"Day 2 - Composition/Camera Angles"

What's up guys, welcome to day 2 of the 7-day filmmaking challenge, and today we'll be diving into composition and camera angles,
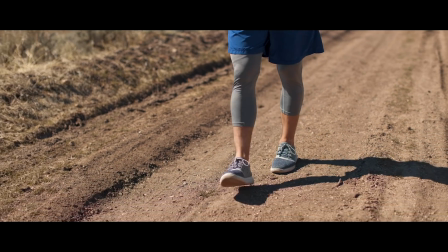[0:08]
because no matter how good your settings are, if you don't know how to capture what's in front of you in a beautiful way,
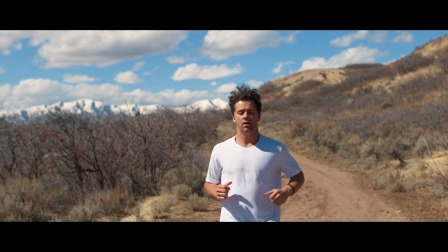[0:13]
you'll have a hard time putting together a cinematic video.
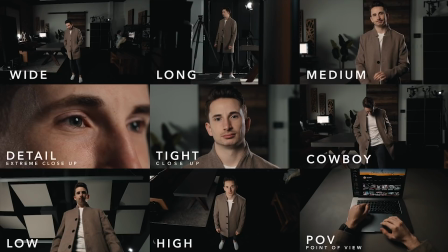[0:16]
So we'll dive into our main 3 rules of composition, plus the 12 most popular camera angles you'll see in everyday films.
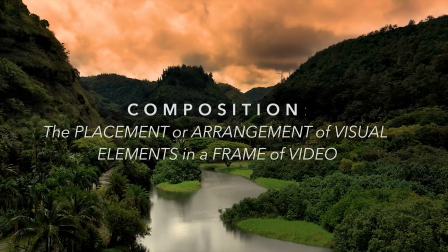[0:23]
Composition means the placement or arrangement of visual elements in a frame of video. The first and arguably the most important rule of composition is to fill the frame.
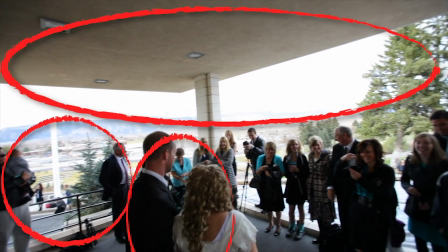[0:33]
One of the biggest ways to identify an amateur filmmaker is when they don't fill the frame, because it's not just what's in your frame, it's also what's not in your frame.
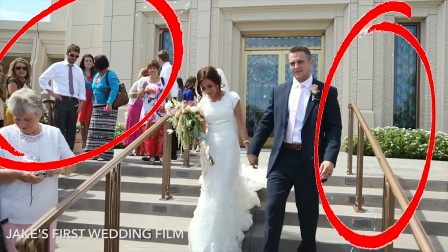[0:42]
And if your image has a lot of dead space or things that distract from your story or take the viewer's eyes off the subject,
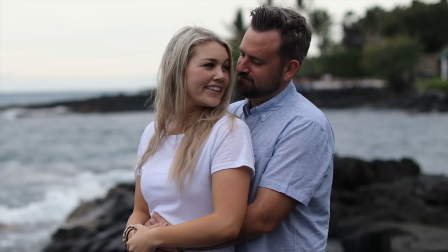[0:48]
then you need to change your composition so that your subject is filling the frame, thus allowing the viewer to focus in on what you are trying to say.
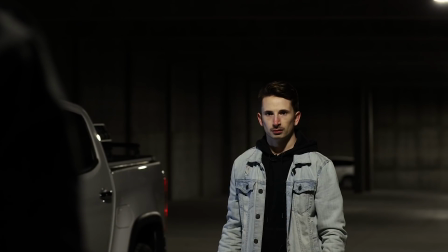[0:55]
There are many quick fixes to easily fill the frame, like having a tight focal length that compresses the background,
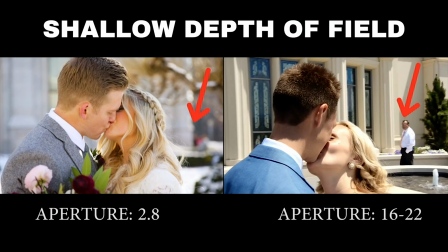[1:00]
making sure you are close to your subject, or bumping your aperture down so that the background blurs out anything that might distract from your subject.
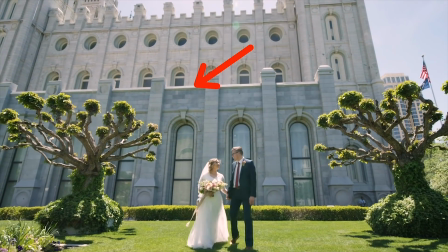[1:08]
Now, if you want a wide shot showing all the surrounding details, that's one thing.
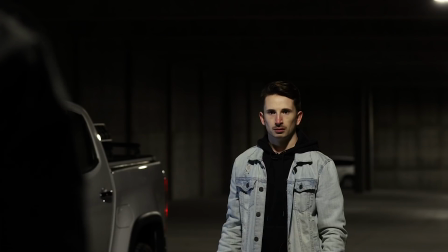[1:12]
But if your shot is supposed to be focused on a specific subject, then you have 2 options: zoom in or get closer. The second rule is the rule of thirds. It basically means to chop your frame into thirds and put points of interest and importance on one of those lines.
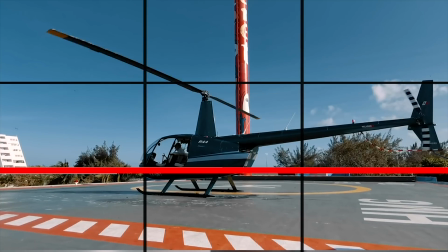[1:26]
For example, you typically want your horizon to be on the top third or bottom third, depending on what you're trying to show off: the sky or the ground.
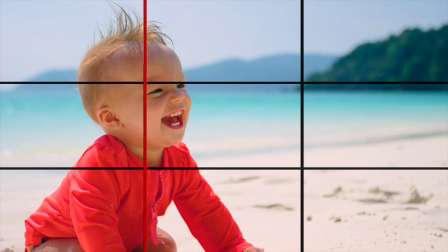[1:33]
With people, you want to try and keep them in one of the vertical lines and keep their eye line on the top third.
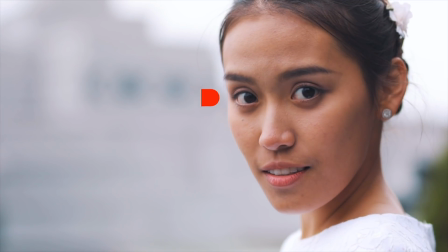[1:39]
You also want to make sure that your subject has lead room, aka space in front of the way that they are looking.
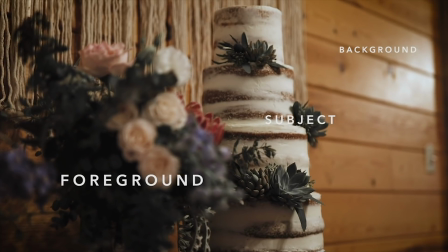[1:45]
And the third and final rule we'll discuss is to create depth. Depth helps bring your images to life and add emphasis and importance on your subject.
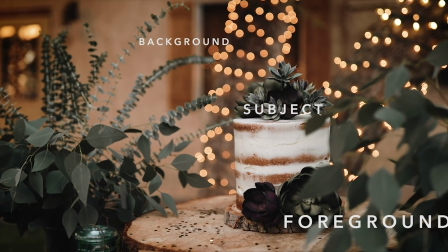[1:54]
Depth will help your viewer know exactly where to look and what to focus on during your film. The easiest way to create depth is to lower your aperture and then place something in front and behind your subject, thus adding foreground and background to what your viewers should be focusing on. Moving on, let's now talk about using those 3 rules with different camera angles.
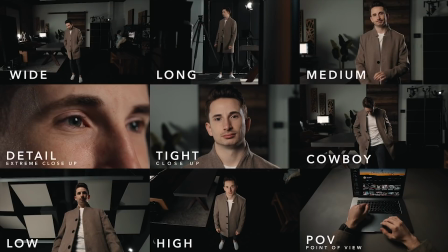[2:12]
There are 12 main camera angles that you'll see every day in popular films, and I'll now walk you through what each one is and when to use it.
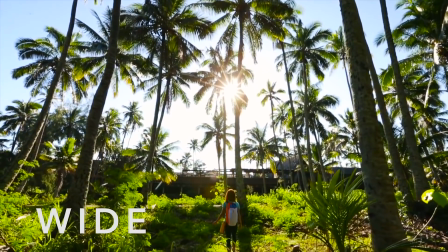[2:19]
First, you have the wide shot, typically captured on a wide angle lens to establish the location so that the viewer gets a good idea of where the scene is taking place.
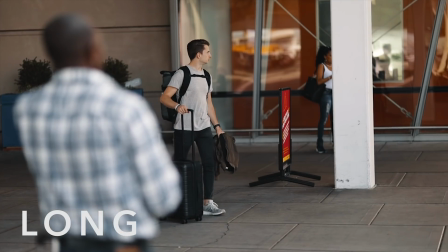[2:27]
Second, you have the long shot, also used to establish the location, but with a bigger emphasis on your subject filling the entire frame, usually showing their full body.
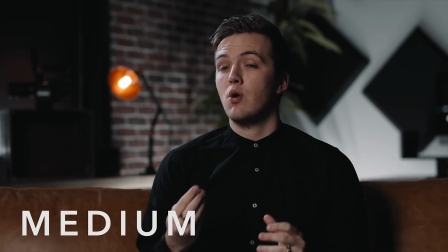[2:36]
Third, the medium shot, typically from the waist up, done to help the viewer focus on what the subject is doing or saying.
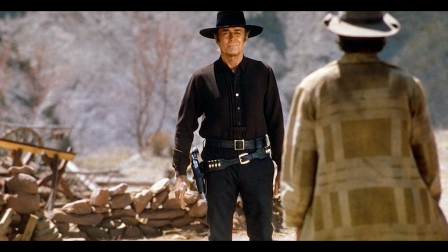[2:43]
Fourth is the cowboy shot. This shot is in between a long and medium shot, used for when you want to show detail around the subject's waist.
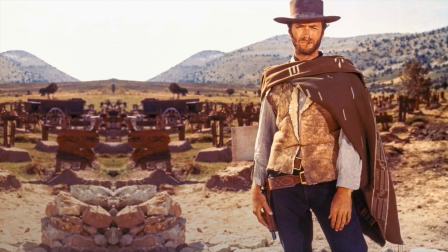[2:50]
This shot was made popular by old westerns when they wanted to show off the gun on the cowboy's hip, hence the cowboy shot.
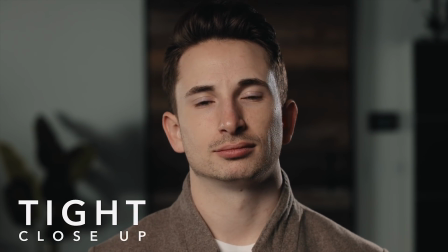[2:56]
Fifth, you have the tight shot, which is typically just the head and shoulders of your subject.
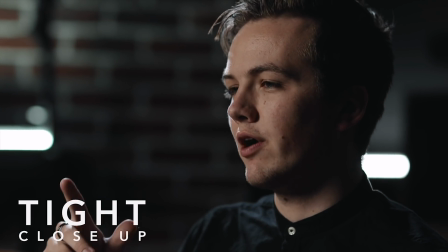[3:00]
This shot is used best to show off the expression or emotion of your subject, or to show off importance to a detail in your scene.
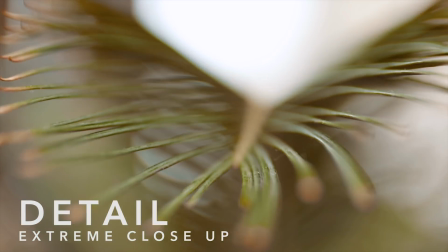[3:06]
And sixth, a detail or extreme close-up shot used to put an emphasis or importance on a very specific part of your image,
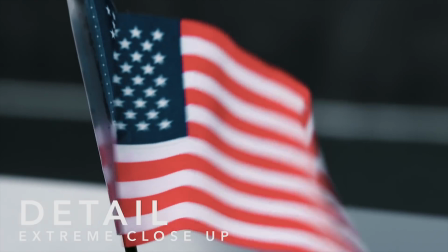[3:13]
which will help draw your viewer's attention to a common theme and help carry your story forward by piecing together details of that scene.
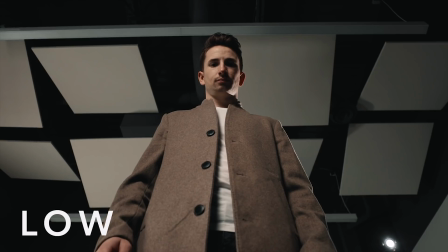[3:21]
Seventh, the low angle. This angle is used to portray your subject as larger than life and to show power and dominance.
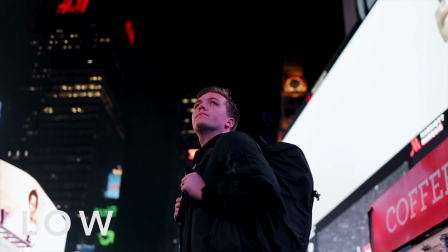[3:28]
This shot can also be used to portray wonder, as long as your subject is smaller than what surrounds them in your image.
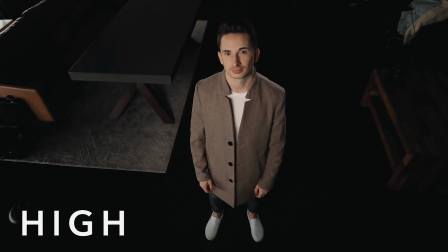[3:34]
Eighth, the high angle. The high angle does the opposite of the low angle, which makes your subject look smaller or vulnerable.
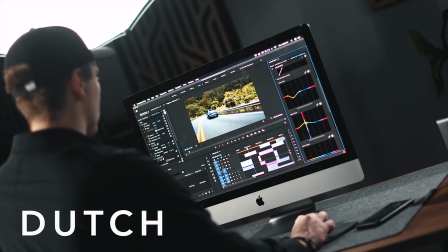[3:40]
Ninth is the Dutch angle, or the canter, which is when you slightly tilt the horizon of your frame to make it seem like something isn't quite right, like the world is on its side.
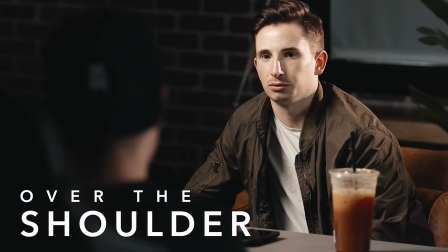[3:49]
10th, the over-the-shoulder angle, used mainly for dialogue scenes to help the viewer feel like they are the one having the conversation.
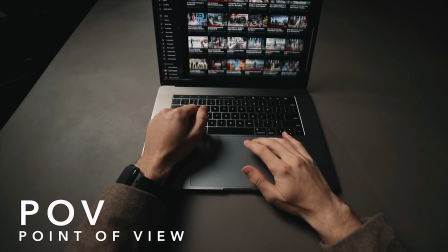[3:55]
11, the POV, or point of view shot.
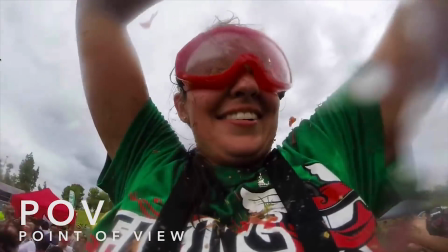[3:58]
This type of shot allows the viewer to take on the perspective of the character to see what they are seeing, most commonly used in action sports, to help you feel like you are in the action.
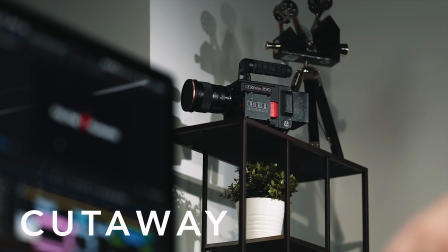[4:07]
And 12th, the cutaway.